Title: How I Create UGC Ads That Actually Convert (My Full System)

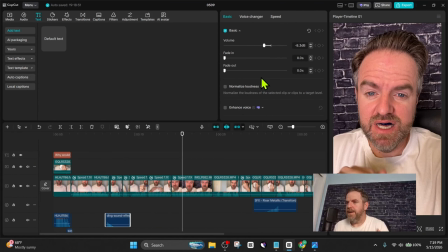We're telling them why these strips are better than like the competition.
These have like a special gel in them that neutralize the yellow tones and all that junk. And that actually neutralize the yellow tones, so it gives you instant whitening.
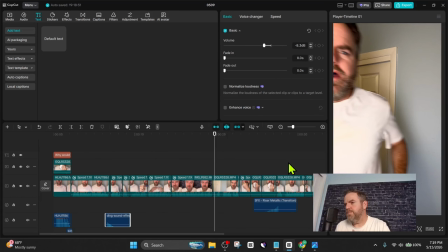Okay, so we're gonna get into the last 2 parts of the video now, but one's gonna be the payoff, which is coming up next, and then we're gonna do the call to action.
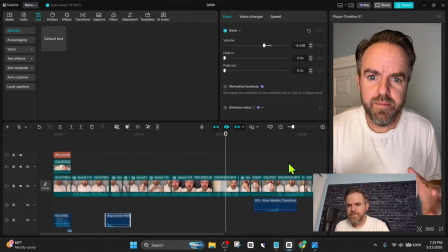Okay, 30 minutes is up, let's peel.
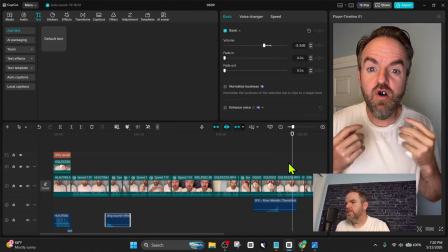No way, my tooth.
Now I will say that you can do all kinds of reactions. I highly advise you to go over the top and just act crazy. That's what you wanna do.
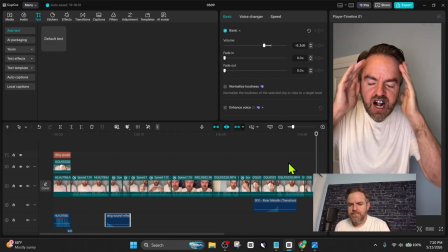That's what sells, all right? No one told you that acting was involved with UGCs, but it is.
This is so white. Look at that difference.
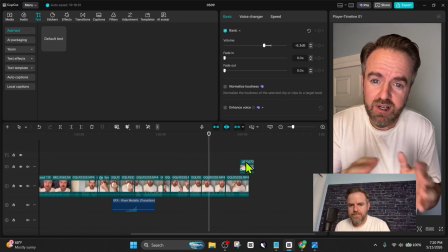That's insane. Okay, we're not doing the dentist whitening thing anymore.
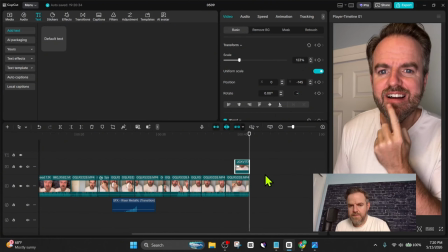I left the link below. These are a must-have.
So that's basically it. I just gotta make a couple adjustments to it, but that's the gist of it. So you'll see I had put the call to action at the end. So some key things to take away: if you're gonna add music to your video, make sure it's not too loud. And same thing with sound effects. You don't wanna overpower the voice in the video. It creates distraction. So that's gonna leave us with one last thing I wanna show you guys, and that's captions. Most people scrolling, believe it or not, don't even have their audio on, according to statistics.
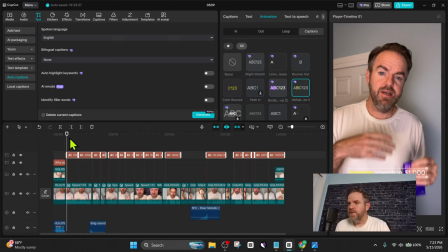So we're gonna definitely add them in, and it's really easy. Most apps do this, including Adobe, but for CapCut, this is how we're gonna do it right here, right now. So basically we're gonna go ahead and click text. Then we're gonna come here to auto captions, and we're gonna click generate.
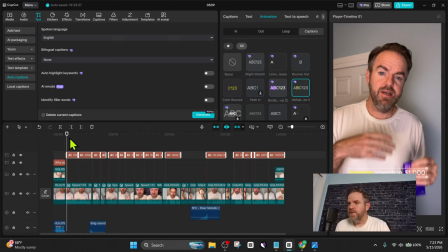So obviously we already have the caption for the first block, so let's go ahead and just delete that. I'm gonna reselect these. Now look how long this caption is. You don't want that. That's very messy. So we're gonna make them short and easy to read. And how we do that is we come up here to animation, and you're gonna see a captions box.
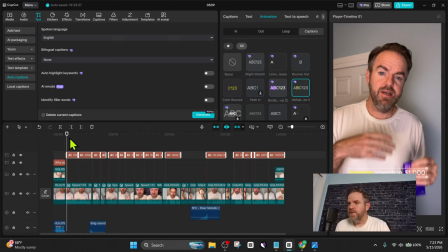And then you're gonna scroll down. The one I like to, you can mess around with all these, but the one I like to use right here is verbatim. We'll click that. It's gonna shorten your line to just 3 words. And that's really what I like to have it at.
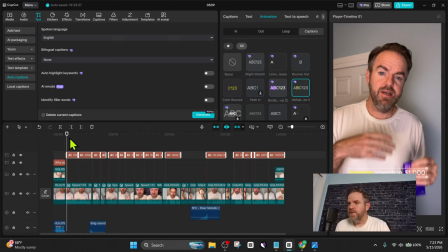I don't like anything over 3 words. It just makes it a lot more easier to read. Now to make it easier to read, we're gonna click font.
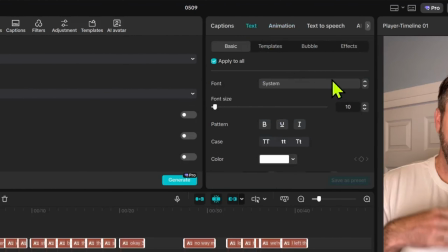We're gonna go here to text, We're gonna go here to font, and I'm gonna select Anton.
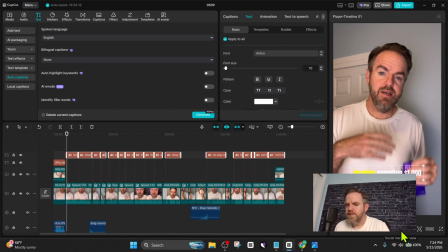So if you don't see it up here, you can go ahead and click search for text and type in Anton, A-N-T-O-N. And we're gonna get a nice thick font that's easy to read. But we're not done yet. Let's go right down here to this TikTok box and make sure that we're inside the borders, and we are.
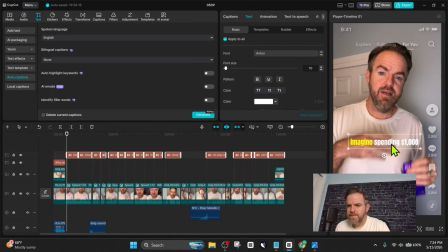I'm gonna move this up so the eyes don't have to travel too far to read, and they get to watch the subject on camera, the teeth strip.
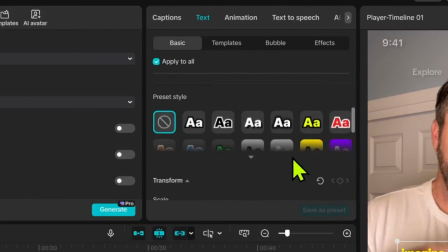One more thing we want to do is scroll down here, and we want to go to shadow.
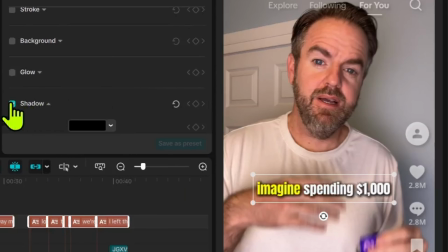This is going to make it pop. See that? Much better looking.
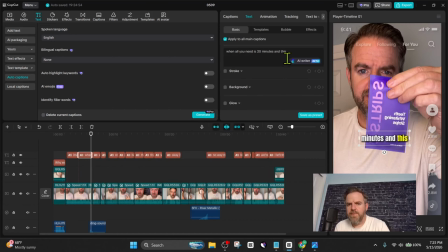You could always go in, click the box, and add things, maybe reorganize it, make it look like 30 minutes on one line. All right, you guys ready to see my finished edit?
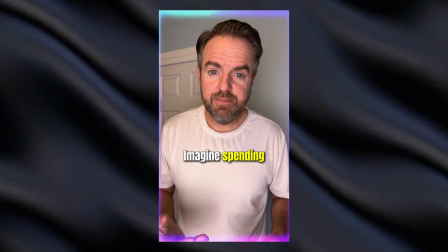Let's do it.
Why would I ever go to a dentist? Imagine spending $1,000 on whiter teeth when all you need is 30 minutes and this.
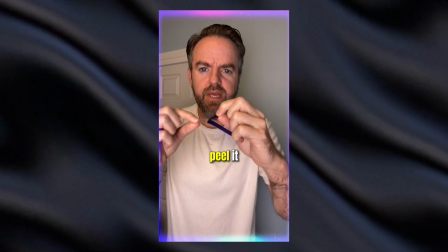I'm gonna cut it in half, peel it, stretch it, and stick it.
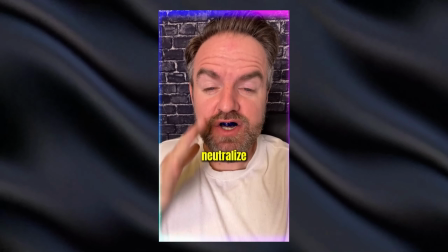They have a special formula in them that actually neutralize the yellow tone, so it gives you instant whitening.
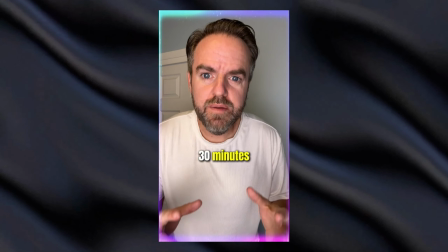Okay, 30 minutes is up, let's peel.
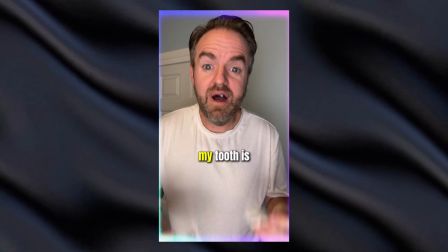No way, my tooth is so white.
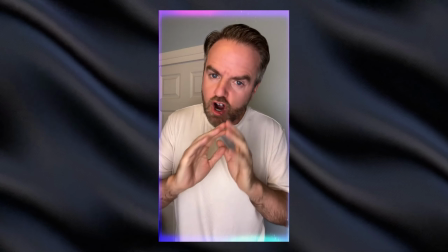Look at that difference. Okay, we're not going to the dentist whitening no more.
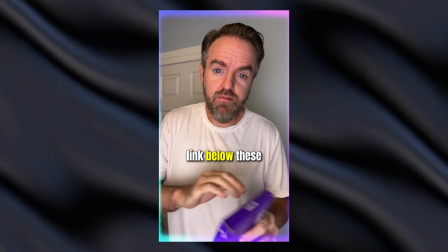I left the link below. These are a must-have.